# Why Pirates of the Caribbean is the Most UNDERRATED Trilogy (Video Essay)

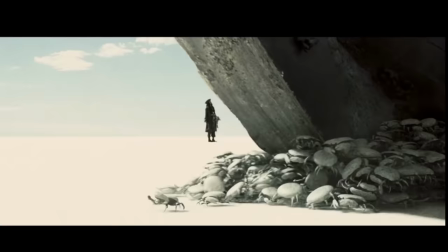12:23 As a kid, I really hated these scenes, but today I have a new respect for seeing this experimental filmmaking in a blockbuster.
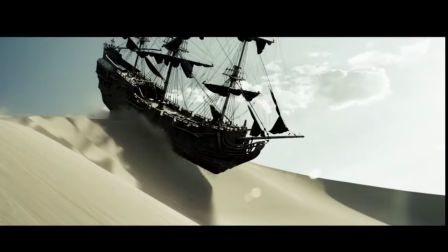12:30 Or maybe I'm just weirder. Either way, the weirdness leads to one of Captain Jack's best introductions in any of these movies.
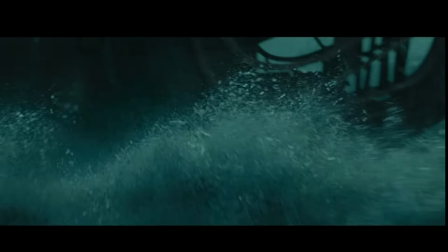12:37 The crabs literally drive the black pearl over the sand dunes and back into the sea. That level of spectacle is present in every action sequence in the movie.
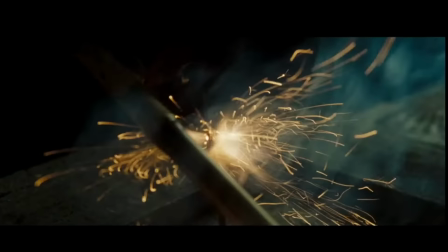12:46 Just look at these action sequences. There's an incredibly well choreographed action scene in Singapore that ends with a monkey setting off explosives.
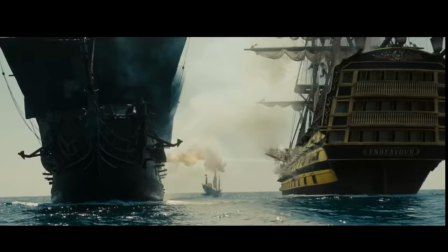12:54 There's a scene where Jack uses a cannon to launch himself from ship to ship.
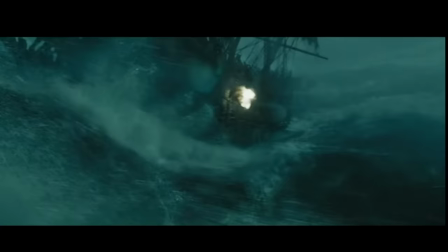13:01 And of course the finale where two ships clash in the middle of a whirlwind created by a sea goddess.
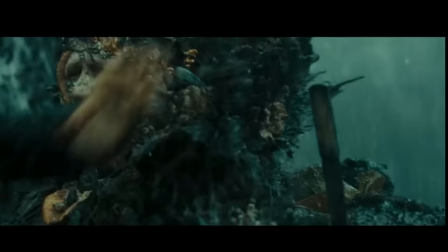13:09 What's most impressive about this trilogy is how it blends CGI with practical effects.
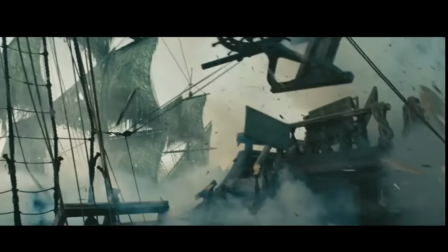13:15 For example, Davy Jones and his crew are almost entirely CGI, but the ships they sail are actual replicas.
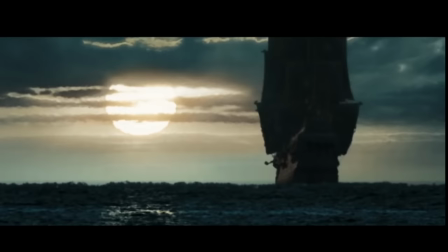13:22 Using practical effects helps add a bit of realism to this fantasy world filled with cursed pirates and sea monsters.
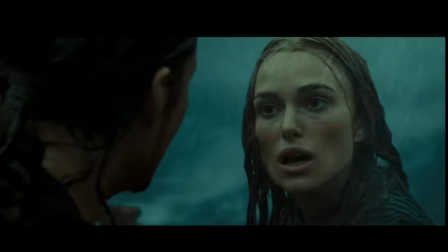13:29 Where this movie really shines is the grand finale. The standout is this outlandish wedding ceremony for Will and Elizabeth.
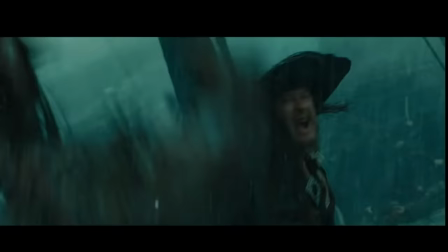13:36 Barbosa reluctantly agrees to marry them amongst a battle with the undead crew.
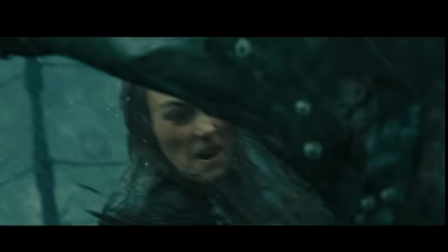13:41 It's unrealistic, but the filmmakers commit to its extravagance.
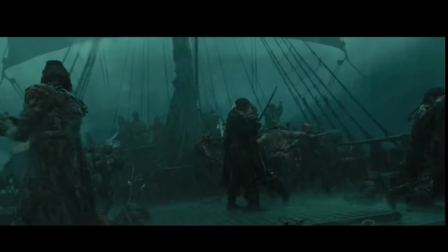13:45 And with intricate fight choreography with the waves crashing upon them, this scene serves as a perfect payoff to their romance.
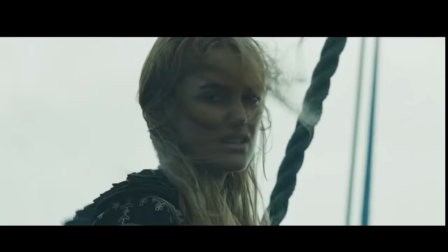13:53 Will was a bit lost until this point in the movie. He wasn't really sure if Elizabeth was actually in love with Jack.
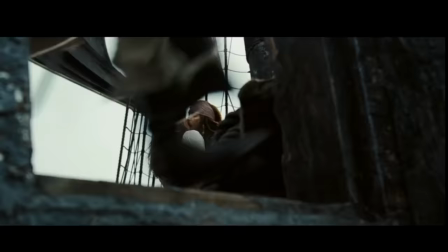13:59 His detachment is probably a factor in Orlando Bloom being nominated for a Razzie award.
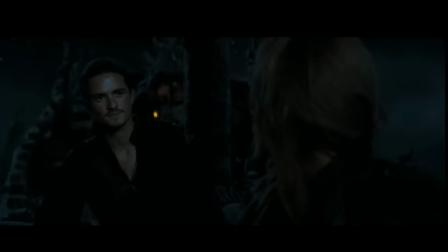14:05 And certainly not his best performance, but a Razzie award? I just don't think so.
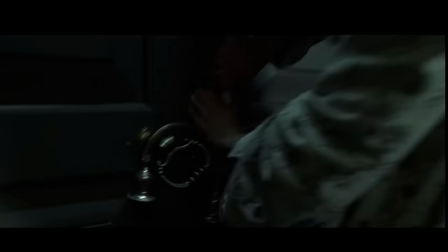14:10 As for Elizabeth, it's just a great character arc to have her start as a damsel in distress and end up king of the pirates.
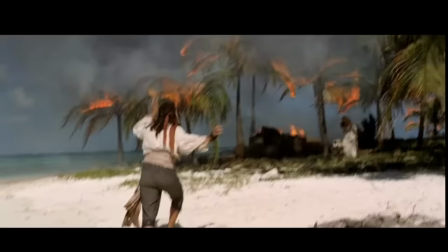14:17 In the first movie, she didn't really have the skills to challenge the pirates, but she was smart enough to burn the rum to serve as a beacon on that island.
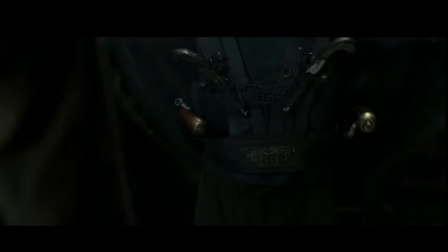14:27 But by the time we get to this movie, she has the exaggerated supply of pirate weaponry.
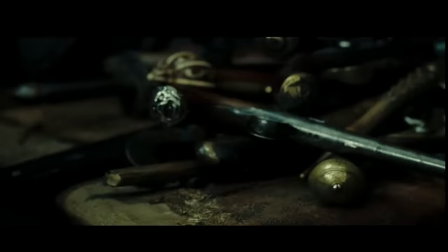14:32 I just always appreciate seeing that kind of transformation in character arcs.
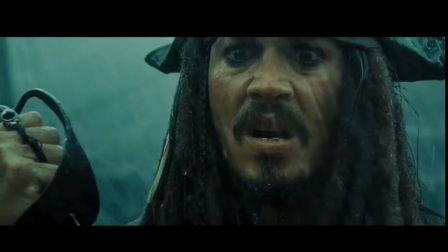14:36 As for Jack, he stays true to the chaos and humor that made his character so iconic.
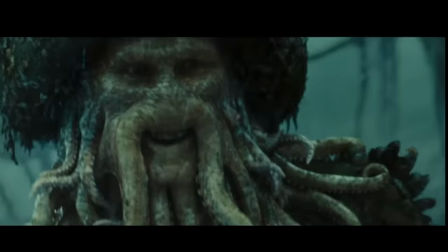14:42 Like the other main characters, Jack has something to sacrifice.
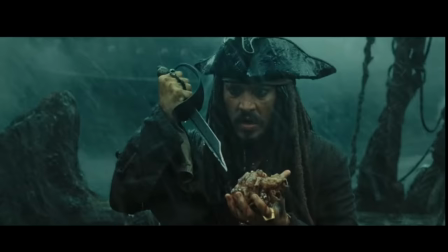14:45 He gives up his dream of immortality sailing the seas in order to save Will when he's stabbed through the heart,
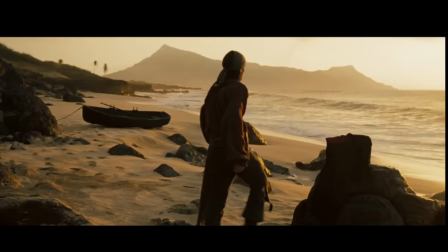14:51 just like Will and Elizabeth sacrifice their life together, which ultimately leads to a really gutsy ending.
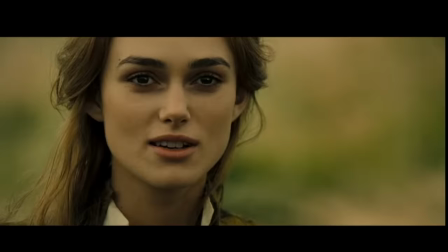14:57 Will and Elizabeth are separated.
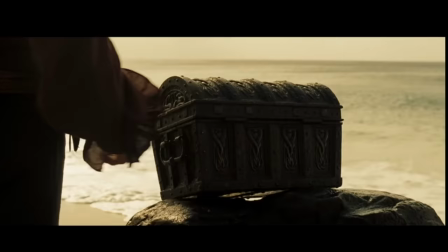14:58 Elizabeth takes care of their child while Will is forced to sail the seas on the Flying Dutchman to serve as a gatekeeper for the dead,
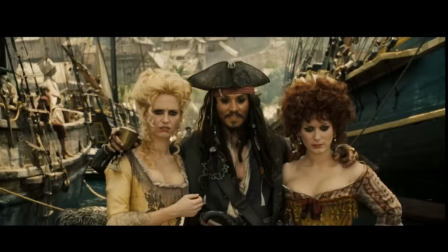15:06 and he's only able to come ashore once every 10 years. Unlike most Chosen One storylines, this one is really bittersweet.
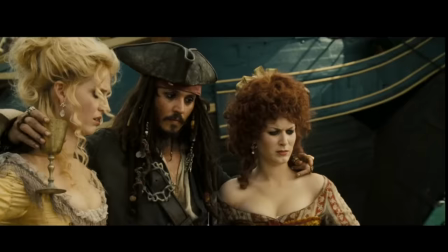15:13 Meanwhile, Jack's left without the Black Pearl, plotting to take it back from Barbossa.
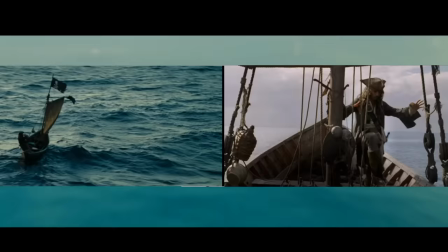15:17 There's almost something poetic about having Jack and his storyline in the exact same place he started in.
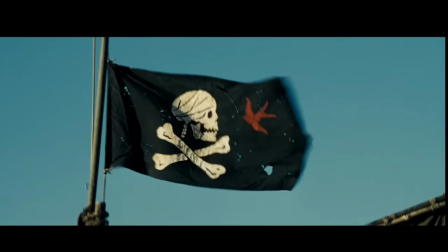15:24 It's the perfect ending to reflect this enduring legend of Captain Jack Sparrow.
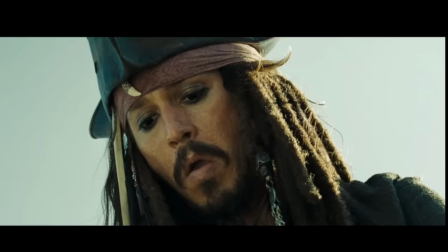15:30 And that's the secret brilliance behind the Pirates trilogy. It knew how to create the perfect adventure for its characters.
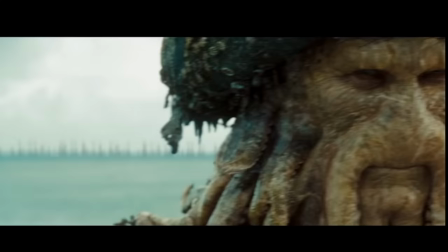15:37 And despite the convoluted plot choices, when you have Johnny Depp's iconic performance as Captain Jack, CGI that rivals technology today,
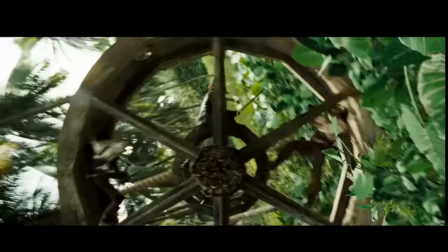15:45 and some of the most creative action sequences of all time, you get one of the best trilogies ever created.
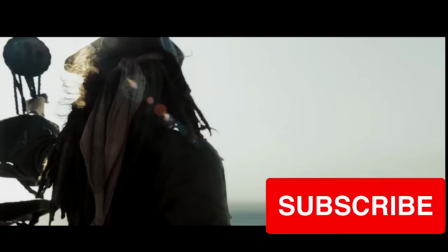15:52 If you enjoyed, make sure to like the video so more people can see it and hopefully give this amazing trilogy another chance.
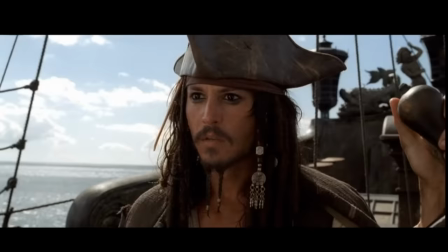15:58 Thank you so much for watching, and I'll see you next time.
Bring me that horizon.